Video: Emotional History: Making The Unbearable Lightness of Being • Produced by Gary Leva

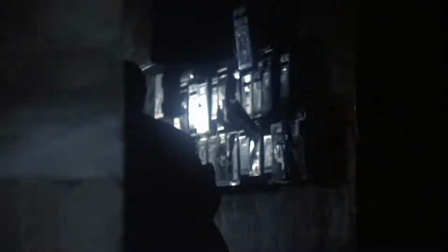And as the tank gets closer, it becomes progressively more documentary-looking as the color drains out of it and it gains a degree of grain. There are scenes yet that are so beautifully edited that I can't see them. That drives me crazy because I know they're edited right there. But you get caught up in the emotion of the scene that you forget it. You forget it. You're looking at the rest of the scene. Walter was sort of trying to damage the footage and create, you know,
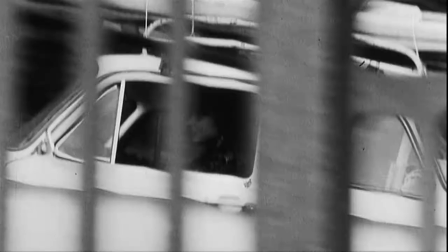layers of negatives and make, you know, the footage match seamlessly with this frayed and decayed footage.
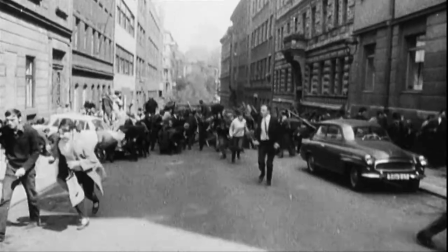But there in the midst of it all are Daniel Day-Lewis and Juliette Binoche and others running around and in the midst of the past.
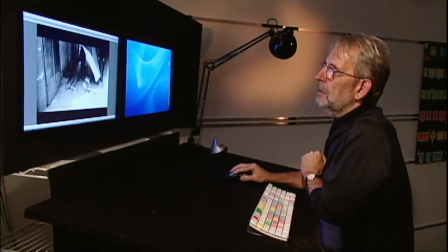We knew we had this shot of the two dead bodies and a flag draping over them.
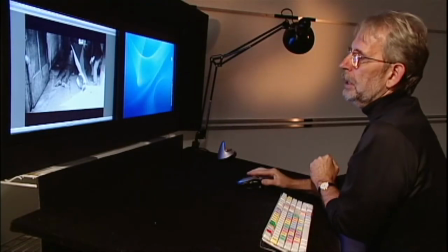And our job was to shoot the reverse of this, which is what this footage here is,
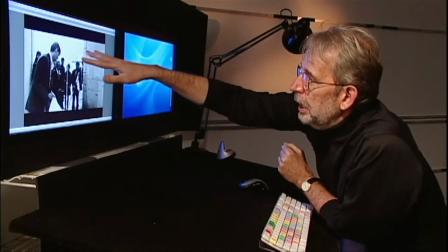of Daniel Day-Lewis and Juliette Binoche, and the central square in Lyon, which has Russian tanks going back and forth across it.
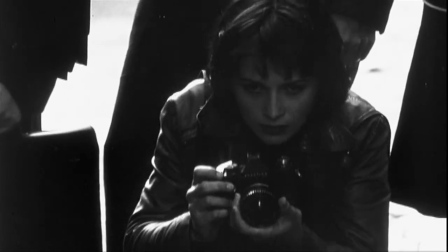That's where we're looking at Juliette taking pictures, and then when we cut, we're looking at what she's seeing, which are these real dead bodies.
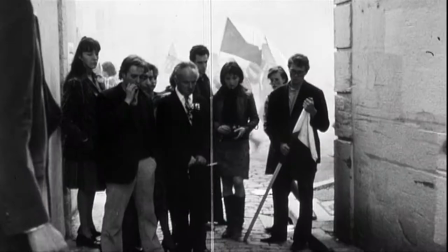You're struck by the actors going through all these things. They're involved, but there's these other things that are real.
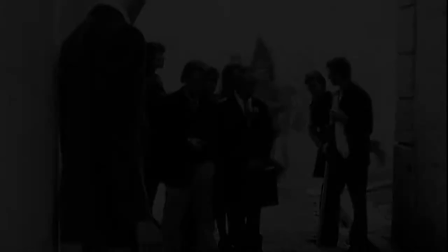Thank you.